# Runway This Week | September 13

Hey, I'm Nico, and welcome to Runway This Week. This week, we brought a lot of improvements to our chat mode.
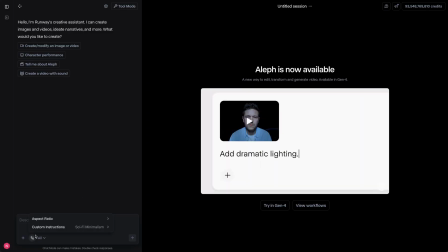[0:07]
You can now define custom instructions to tailor chat more to your needs.
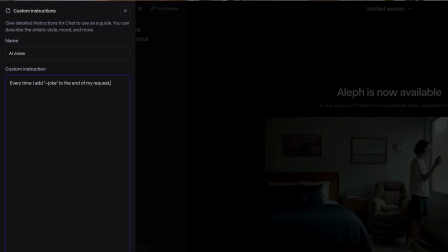[0:12]
Instructions can be used to lay more focus on specific aesthetic styles, define workflows that chat should follow,
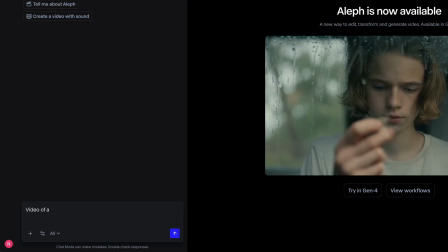[0:18]
or set up brand new rules, making Runway more effective and efficient for your workflow.
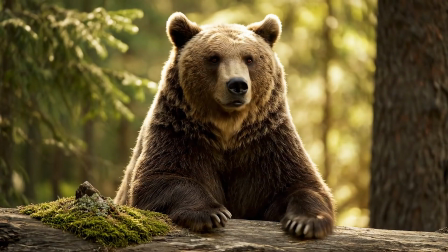[0:24] Why don't bears wear shoes? Because they'd still have bare feet.
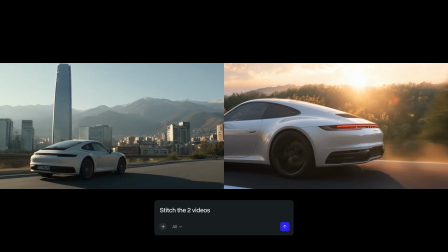[0:30]
Ah. You can also now stitch multiple videos together right inside of chat mode.
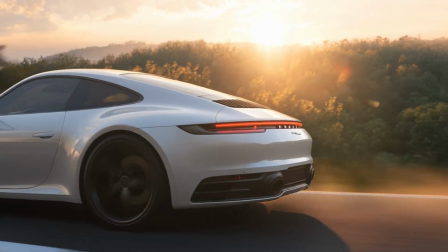[0:36]
This allows for more basic editing during the creation process while keeping the flow going.
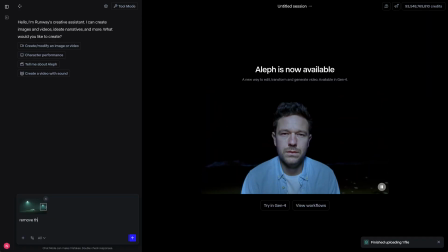[0:41]
We have also brought the annotation feature from references over to chat mode. This allows you to give more precise instructions when working with images or video.
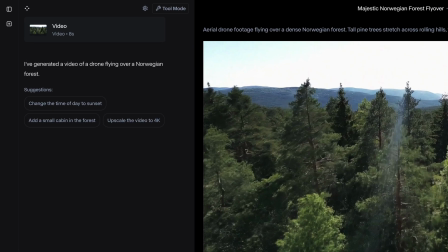[0:50]
Lastly, we have also improved our suggestions experience.
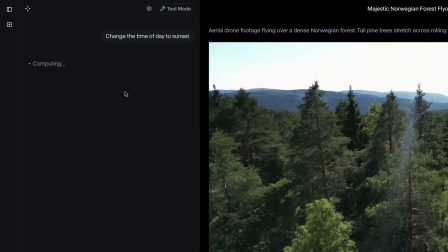[0:53]
Chat mode now directly offers more tailored options for you to choose from without explicitly having to type them out.
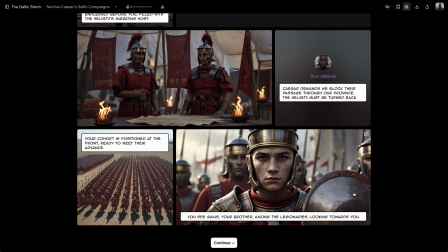[1:00]
We have also shipped an update to GameWorlds.
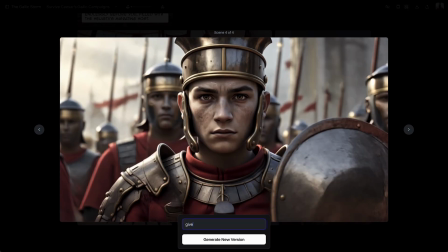[1:02]
We've seen a lot of writers use GameWorlds as a tool to storyboard and draft narratives simulating different options they are currently exploring.
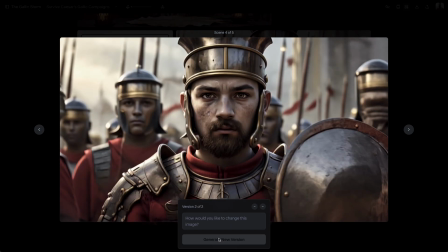[1:10]
To make this use case more precise, we've added image editing to GameWorlds.
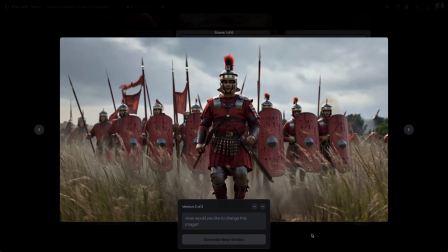[1:14]
Now you can make any adjustments that you might want to make to an image to better fit the story that you're currently exploring.
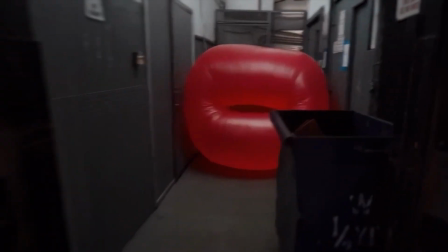[1:20]
For this week's tip and trick, let's talk about whip pans. Whip pans are a rapid camera movement technique used to switch between contexts.
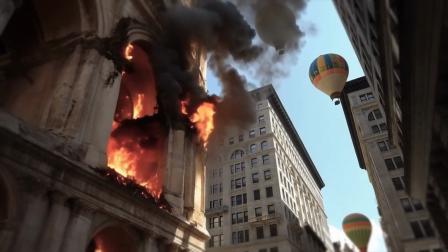[1:29]
Beyond their visual appeal, they effectively conceal scene cuts, making them a valuable tool when combined with Aleph.
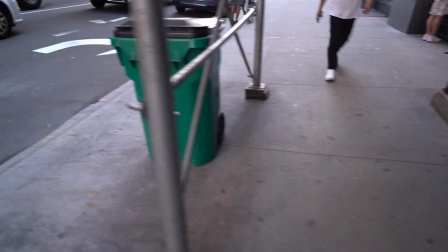[1:35]
We begin by recording footage incorporating a whip pan every few seconds. Next, we create individual clips for the moments between the whip pans, which we will then proceed to use in Runway. We then prompt for the desired action for every single clip, and finally we go to our editor to align the clips to ensure the whip pans match up seamlessly.
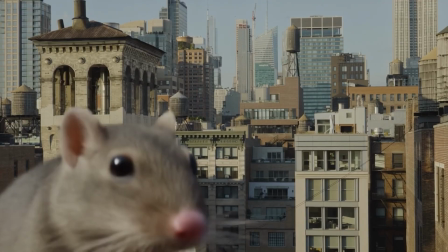[1:54]
This allows us to transition between scenes across multiple clips of Aleph without actually revealing the scene cuts. For this week's community showcase, we wanted to share Christian Luma's submission for the Celestial Discord Challenge we hosted last week.
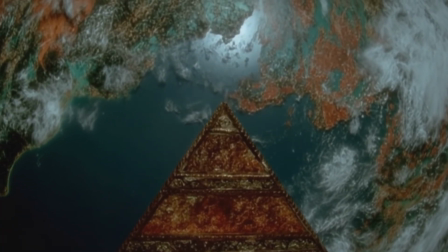[2:07]
Christian chose this beautiful aesthetic, which really captured the fascination of our Discord members. Talking about Discord, let's dive into what's happening today. For those of you new here, you can find the link to the Discord below. We have over 100,000 members and we host daily challenges. The challenge for today is high contrast. So as always, you have time until tomorrow, 9 a.m. Eastern time, to submit a generation that fits to the word high contrast. And who knows, maybe we will showcase you here next week. Good luck. That's it for this week. A lot of updates to chat mode and a lot more to come. We'll be back next week with new tips and tricks, new feature announcements and more. And we hope to see you there. Happy generating. Ciao.